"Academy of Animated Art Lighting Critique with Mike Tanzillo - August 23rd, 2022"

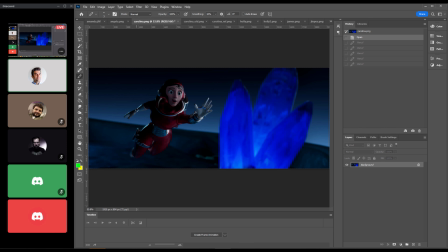501s
So I would just watch out for that, like those kind of, these super black points. And then what I really liked about this one was like right in here, there's a really subtle bit of kick on the side of his face.
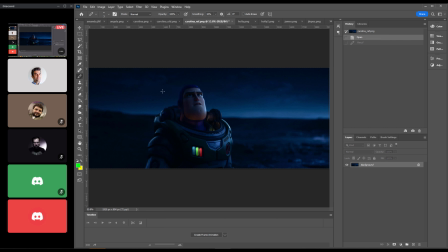517s
I don't know if you can see that. It might be kind of tough to see on my screen, but like it's coming from a little bit of the skylight and then also just like a small amount of this underglow. But I think that like, and really we miss it because her hair is so dark.
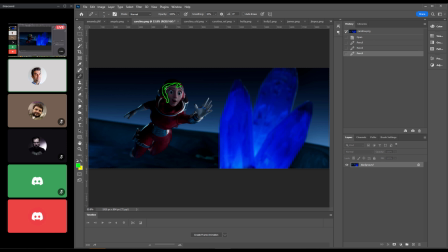534s
I think that's her hair there, that we're not picking up any values in there. So just getting something similar in there just to create a little bit of shaping would be really great. For the crystal itself, yeah. For the crystal itself, I think it looks good. I would just
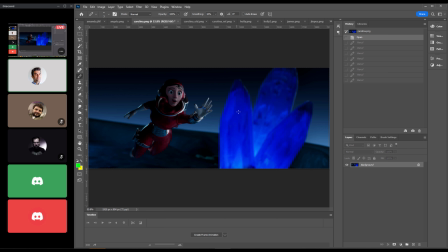548s
tighten the glow that we have so it's a little like I would basically do two things or three things here. I would tighten this glow that you have here so it just feels like it's like kind of like the inner bits of it,
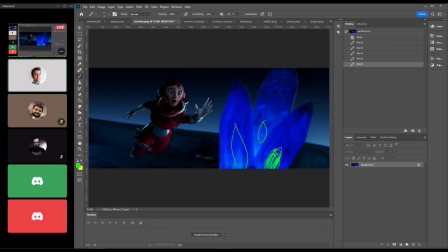566s
like so it's really like more tied to the core. Then I would do something like put a rim light on it or something to get like some kind of nice light around, like to get the profile of it. And then I would render, and then you can try this too. I would render a pass of this
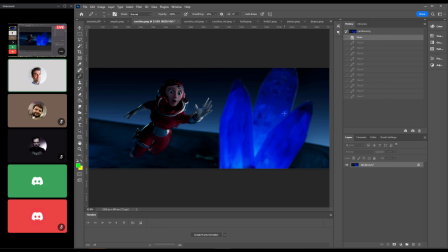588s
without this shader on it, and put like a metal type shader on, like a pure reflection, to see if we can get some of like, because it would be kind of cool if like some of these smaller areas were like, bright kind of reflective things too. So it felt kind of crystal-y. Cool.
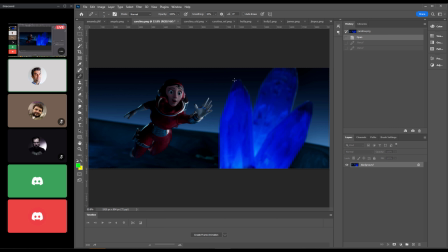607s
Yeah, does that make sense? Yes, yeah. Okay. And this is just from, I had to do, I've got this other thing open.
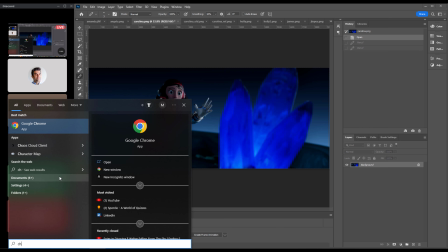617s
Let me see if I can pull one up. We had to do a lot of,
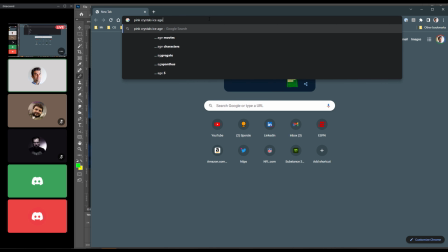625s
this page 5.
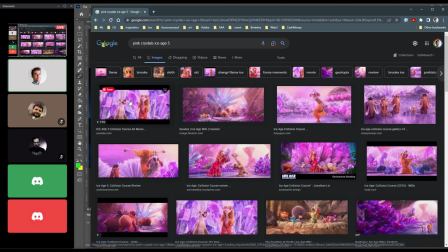628s
Yeah, so like, we had a ton of crystal-y kind of work in this film.
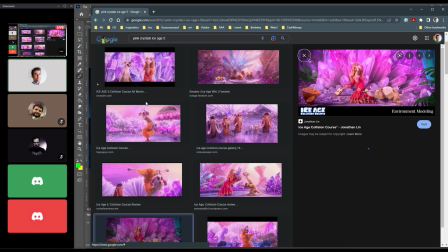634s
And it was all about like making some of them disappear while making other ones feel special.
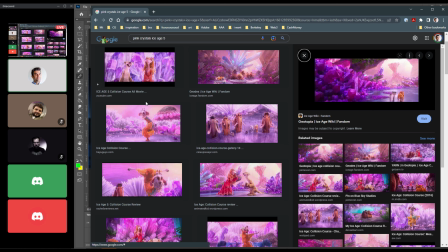640s
And that was kind of our jam, was to do, you can kind of see it, that was a GIF, a little GIF.
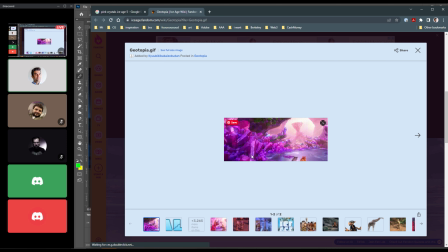649s
So you can kind of see like these over here have a little bit of an inner glow, a little bit of an outside, and then those like little glass-like reflections.
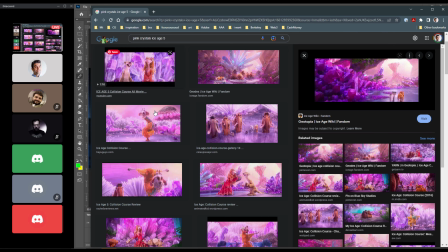656s
I thought that ended up looking really nice. So, this is from Ice Age 5.
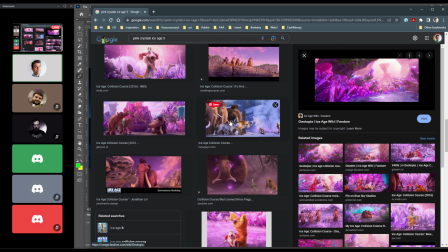664s
This shot, my God. Okay, sorry. Now I'm just reminiscing. Okay, cool.
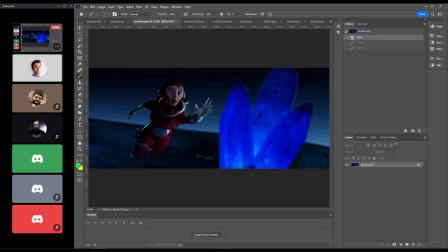671s
But yeah, I think everything else, the background's looking really good. The depth of field is looking really good. And your values are right in alignment. It's just kind of balancing that out a little bit. All right, cool.
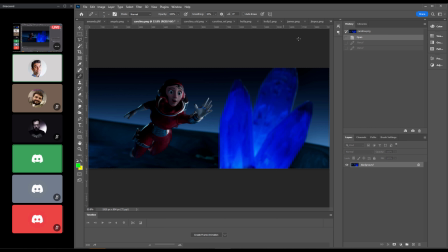684s
Okay. Good job, though. All right, for the rest, is anybody else on live that has one posted?
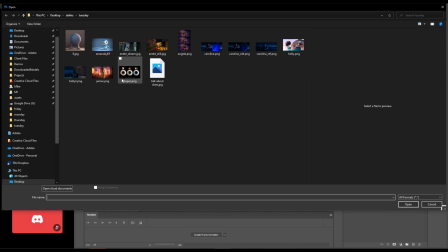695s
I think there's one late one that I gotta bring in here. Okay.
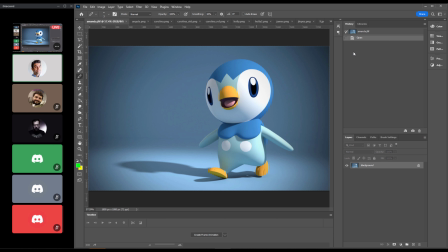702s
All right. Okay, so we'll just kind of go through, unless there's any objections, we'll just kind of go through alphabetically now. Yeah. So this is Amanda's. I think this is looking really good. I like we've got the saturation bringing back into the beak.
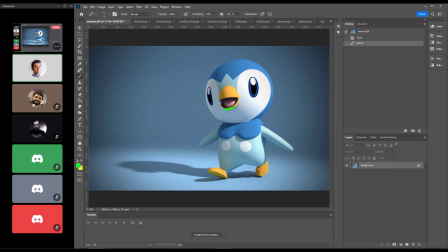718s
There's still a little bit of kind of like it, because it's just the blue mixes with the yellow and makes it kind of green. I'm fine with it down here underneath the foot. But there's just something about it right here. I would just make that a little bit more saturated just on that bottom part. But yeah, in terms of the rest of it, like this is pretty straight.
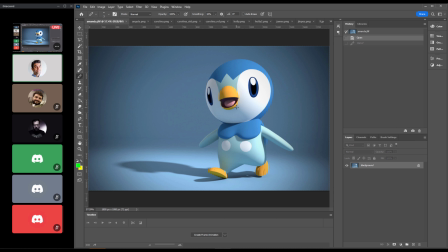737s
Like this is a pretty, like the eyes are painted in the material. This character has a very specific look. Like there's not a lot of shininess to the character. So I think what we've got is pretty good.
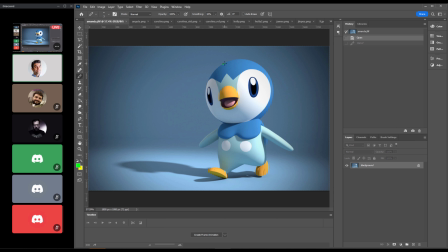751s
I mean, I would maybe consider putting a little bit more like of a rim kick on that side. That doesn't really have a reason for being there. Like you've got a really nice one around this arm. Like do you see how you've got that little like brightness there?
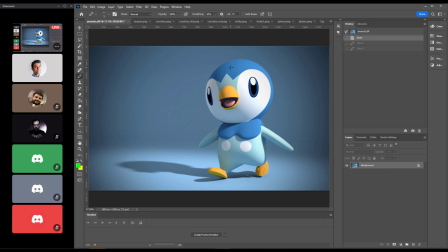765s
Maybe just adding a little bit on the side of the face. But other than that, I think it's looking really good. Pause here to see if you guys have any comments or thoughts or questions on this one.
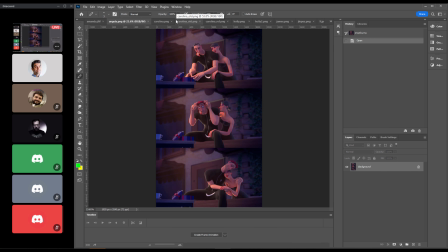778s
All right, cool. All right, Angela. So this is an update to the previous one. Much more focus on the characters. That's great. I love that we're tying in this light a little bit more.
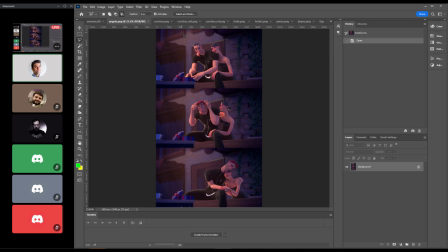790s
I think the light can go brighter. So like, just grab one of these. So if we're just looking at the top frame here.
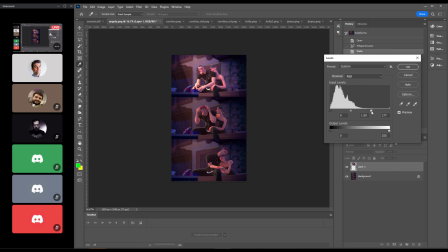805s
We can push that a little brighter on the characters.
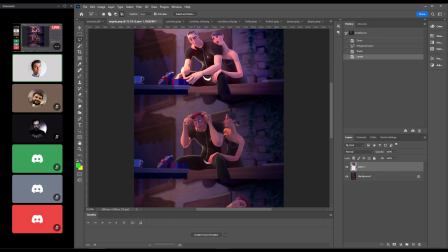815s
Yeah, maybe something, zoom in up there. Something a little bit more along this line.
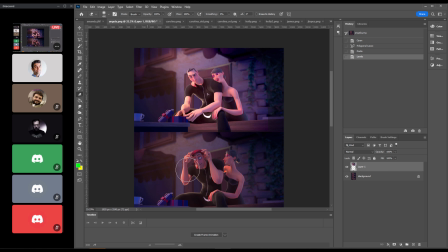Just to kind of push those values a little bit. Man, I keep just dragging these blue lines for some reason. I don't even know what that is.
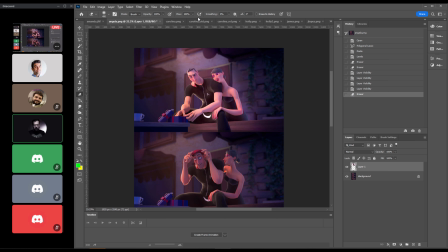833s
There we go. Again. That's a guide. It happens every time that you click and drag from the ruler, either on the top. Like if I do that? Oh, I see. Why have I never done that? That's funny it's just funny that I've never done that by mistake before.
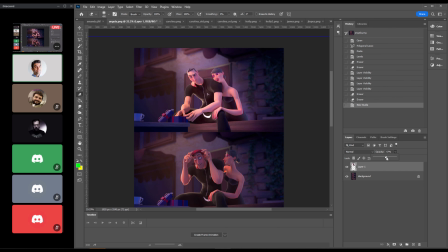849s
That's like the first time I've ever really seen it. It's funny. It's probably because you didn't have the rulers.
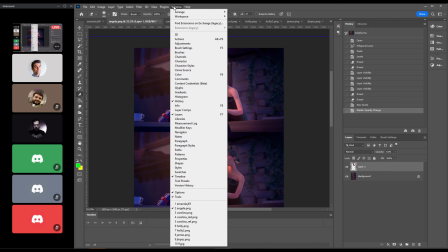854s
Oh, you're right. Just turn off the ruler.
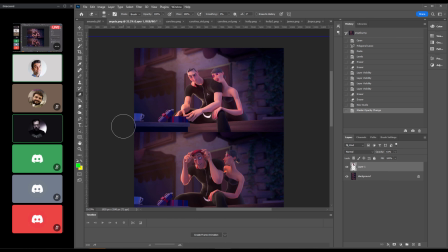859s
You can do Command R. You are the best at. I mean, I'm the guy that works at Adobe, and you know the Photoshop filters, man. You know the hotkeys, man. You are very good at this. I'm just gonna start texting you from now on and be like, "How do I do this?
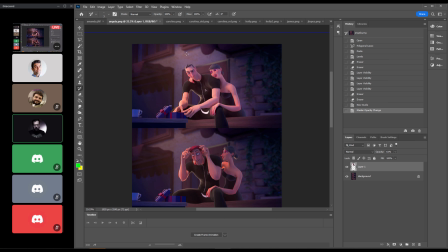874s
Is kind of popping up." I'm available. Yeah, so that's cool. So I think pushing that a little bit brighter. I wonder if we can't get just a touch of value in the
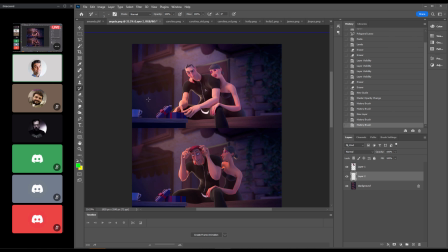893s
inside the storefront here, because like I liked what you had a little bit in terms of like there being a a little bit of life in there. Like a little bit of life in there.
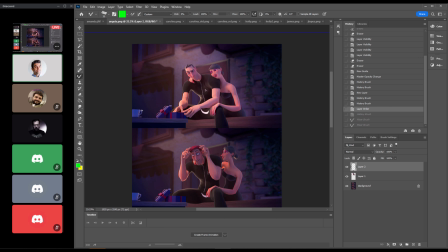908s
And it was just that it was just that the light was a little bit too bright. I would if it's there, I would bring that back a little bit. If it's not, don't worry about it. I think it's working pretty good. Her lipstick red is great and poppy, but it's a little bit too saturated.
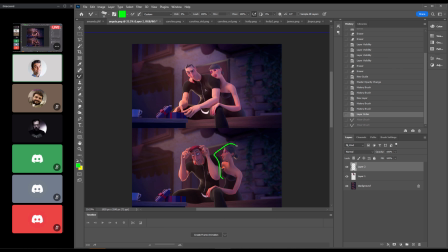926s
I would pull that back just a bit. When she pops back into this pose, she gets and actually him too. They both lose the entirety of the key on them, and then it starts, her skin here on this side looks a little bit grayed out. So that's just a matter of getting a little bit more fill light in there from the side.
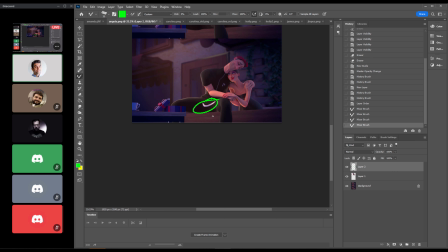947s
I'm curious, I don't know what that white bit is on his, I think it looks like it's on his pants. I would just eliminate that, because it looks a little, it looks like a weird seam or something. So I would just keep it the black color so we can keep the focus in here.
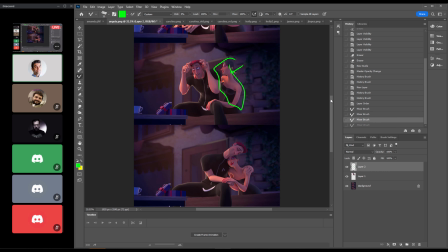961s
And especially when they're in this pose, we want them to get, this amount of key looks great. And it makes sense here because he's kind of blocking the light with his hands. But once they hit this pose, we should see a little bit more of that key light on them, or try and fake some of that in there.
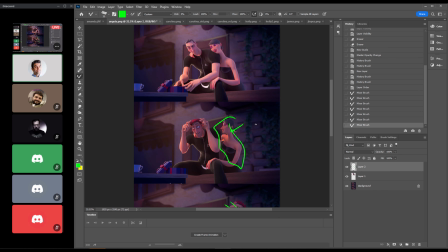979s
Any other thoughts on these? These are looking good. Yeah. The only other thing would be maybe some more texture in this back wall. If it is some sort of brick or plaster or something, just to get a little more roughness back there would be cool.
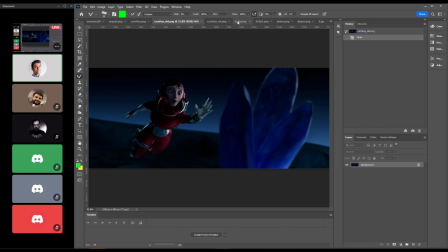998s
All right.